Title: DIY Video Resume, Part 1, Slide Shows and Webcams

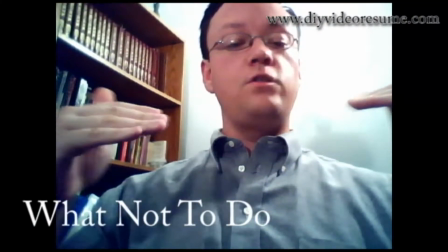This is called a power angle, when the camera's below you looking up. And you don't want a power angle when trying to appeal to your future employer.
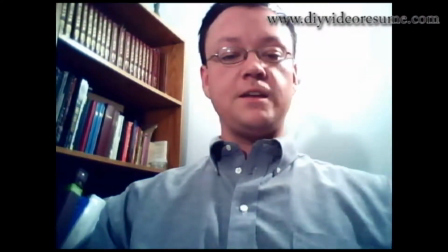You just see straight at my nostrils. Not the best angle. 2.
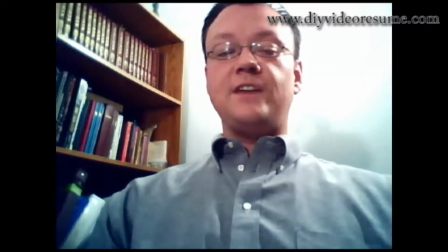The bookshelf behind me. You might start trying to read the titles on the bookshelf instead of listening to what I'm saying.
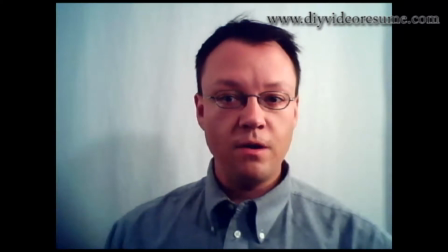This is a much better way to film with a web camera. My background is clean and undistracting, like you've been seeing in the rest of this video.
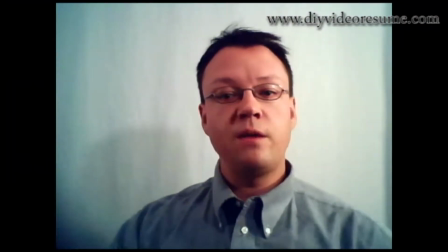I'm only about 1.5 feet away from the camera so that my voice is captured well.
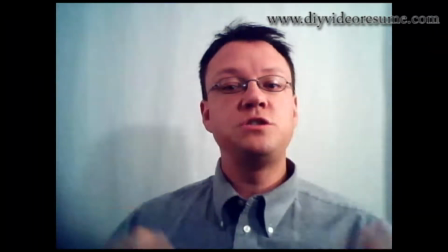Also, I am eye level with the camera, and only my head and shoulders are in the shot, which really for a web camera is all that you need in the shot.
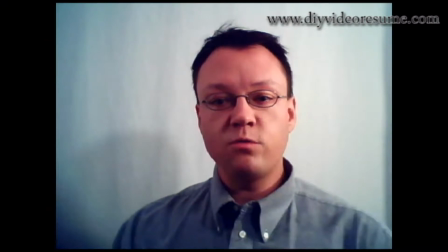You don't want to be too far away because of the low quality usually of the camera. Same thing with the microphones, you don't want to be too far away because of the low quality of the microphones.
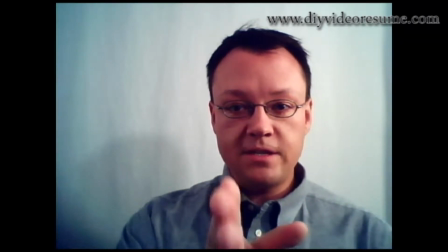Now also, I'm looking directly into the lens when I speak. the tendency is going to be to watch yourself as you speak on the camera and as you speak on the screen,
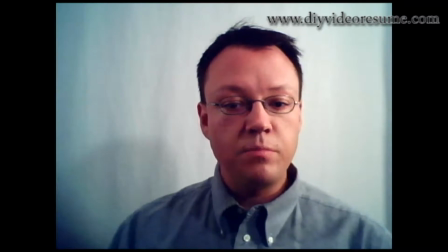because you can see yourself while you're recording a web camera usually. But when you start watching the screen, you break eye contact with your future employer. So always look at the lens. Maintain that eye contact. Web cameras, you really need to be aware of their quality. You want to put your best face forward, so you want to use equipment that captures your best face. And webcams quite often do not do this. There are a lot of cheap and easy web cameras out there that just aren't worth your money. You want to get a webcam that is as high quality as possible for your price range. Or if you're using one like I'm using here that's built into your computer, know how good of a web camera it is. This one is only 1.3 megapixels. For comparison, your average digital camera today is 10 megapixels. So it's not the highest quality of camera. You want to use a high quality camera as possible. And really, webcams may not be your best option for filming a video resume if they're low quality. So next we're going to cover digital cameras. Most digital still cameras today have a video capture option. So we're going to go into how to use those to best capture your best face for your professional video resume.
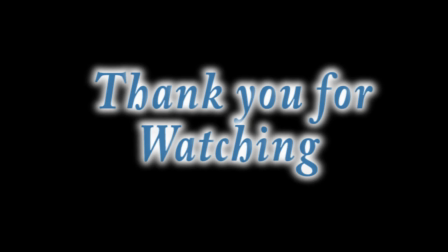Thank you for watching part 1 of this do-it-yourself video resume instructional video. Be sure to check out our next video, and also be sure to subscribe so you can see the course in its entirety and keep up to date on how to make your excellent and professional video resume.